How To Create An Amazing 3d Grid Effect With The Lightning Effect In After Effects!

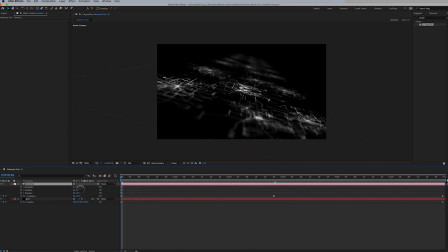496s
but let's see if I can just get rid of this background here maybe negative 18 and then push in just a hair more maybe
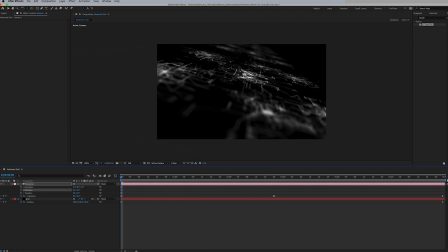516s
make it negative 19 that might do it it might be too much
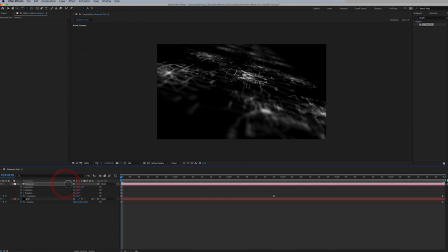529s
yeah I can still see that background kind of pop off a little bit there but this will do it for now the last thing I want to show you now is because you know working in in 2.5d doing simple things like repeating and changing the position just slightly makes a huge difference.
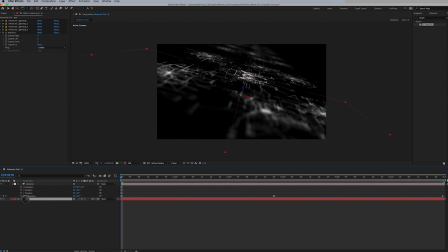545s
So let's just do that. Let's just duplicate this layer. Let's bring it to the bottom. Let's turn off our position and let's just change it. I deleted the keyframes there. Let's just change it to, I don't know, 340.
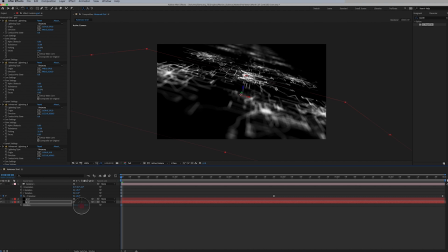563s
That takes it above. So we'll go, let's just go 600. So we added 60 to this. We dropped it below. We're going to duplicate it again. And we're going to drop this one to 660 because I'm OCD. I like to have things even.
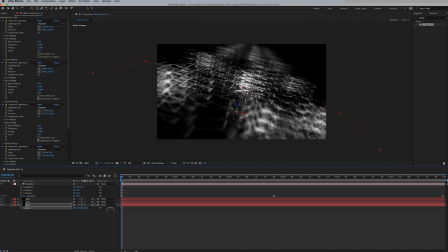582s
And that looks pretty good. Now I'm just going to parent both of these layers to my layer that has the position keyframes, which you can see here. Because remember we deleted the position keyframes here. It's just less keyframes to deal with if I wanna move things around,
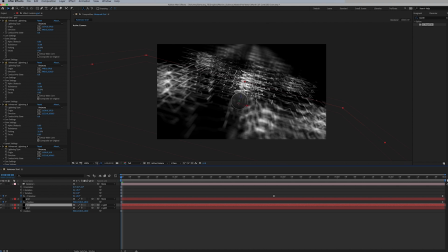601s
which I do because I'm gonna move them around just slightly on the Y axes and just to give it a little bit of variance. So it's not the same shape repeating down, down, down, which you could do that. And it would probably look really nice.
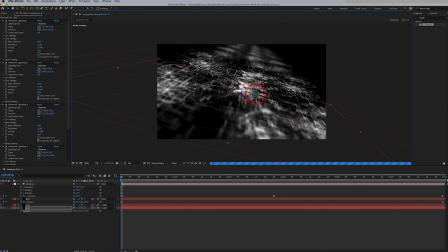616s
And then this one, I'm just gonna maybe drag forward just a hair something like that or maybe I'll maybe I'll do the opposite maybe I'll go backwards again I liked I liked that look something
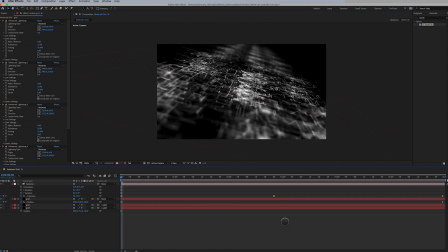634s
like that and let's just take a preview of this so
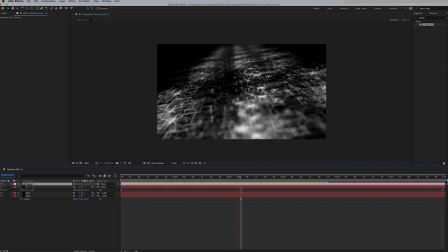640s
looking at this preview it's it's pretty close it's still a little too repetitive for me um so i just want to offset it just a hair more yeah
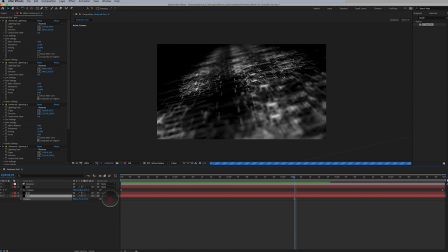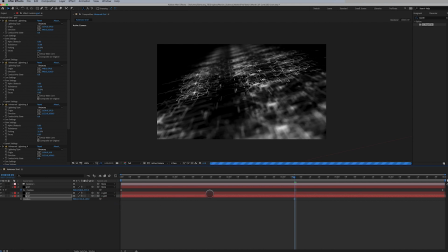that that works for that one um and i think that's all i need to do maybe
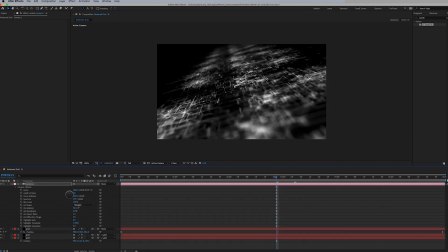684s
turn down that depth of field just a touch
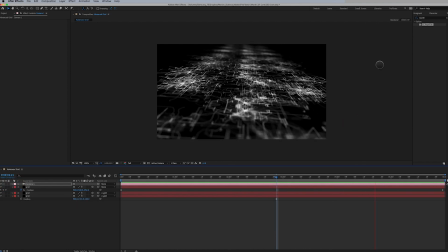694s
and play that back and there we go so there's just a little bit of a hiccup there at the end you could probably add like a um like a solid
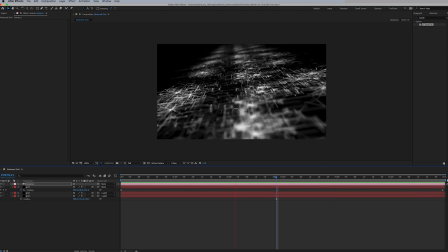709s
type of mat over that feathered and it would hide that but i really like this kind of you know it's a futuristic grid it's very organic but it's just this simple movement of adding a camera with some shallow depth of field and some
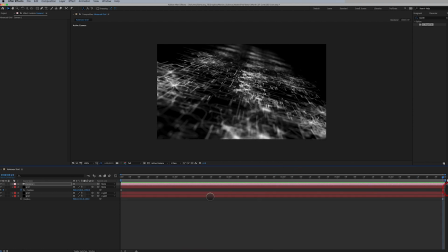723s
simple movements what is what really makes it shine um And you know me,
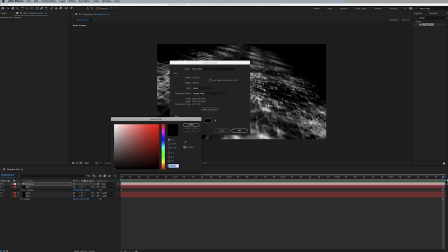730s
I can't ever let this stuff die, so I have to fix that end.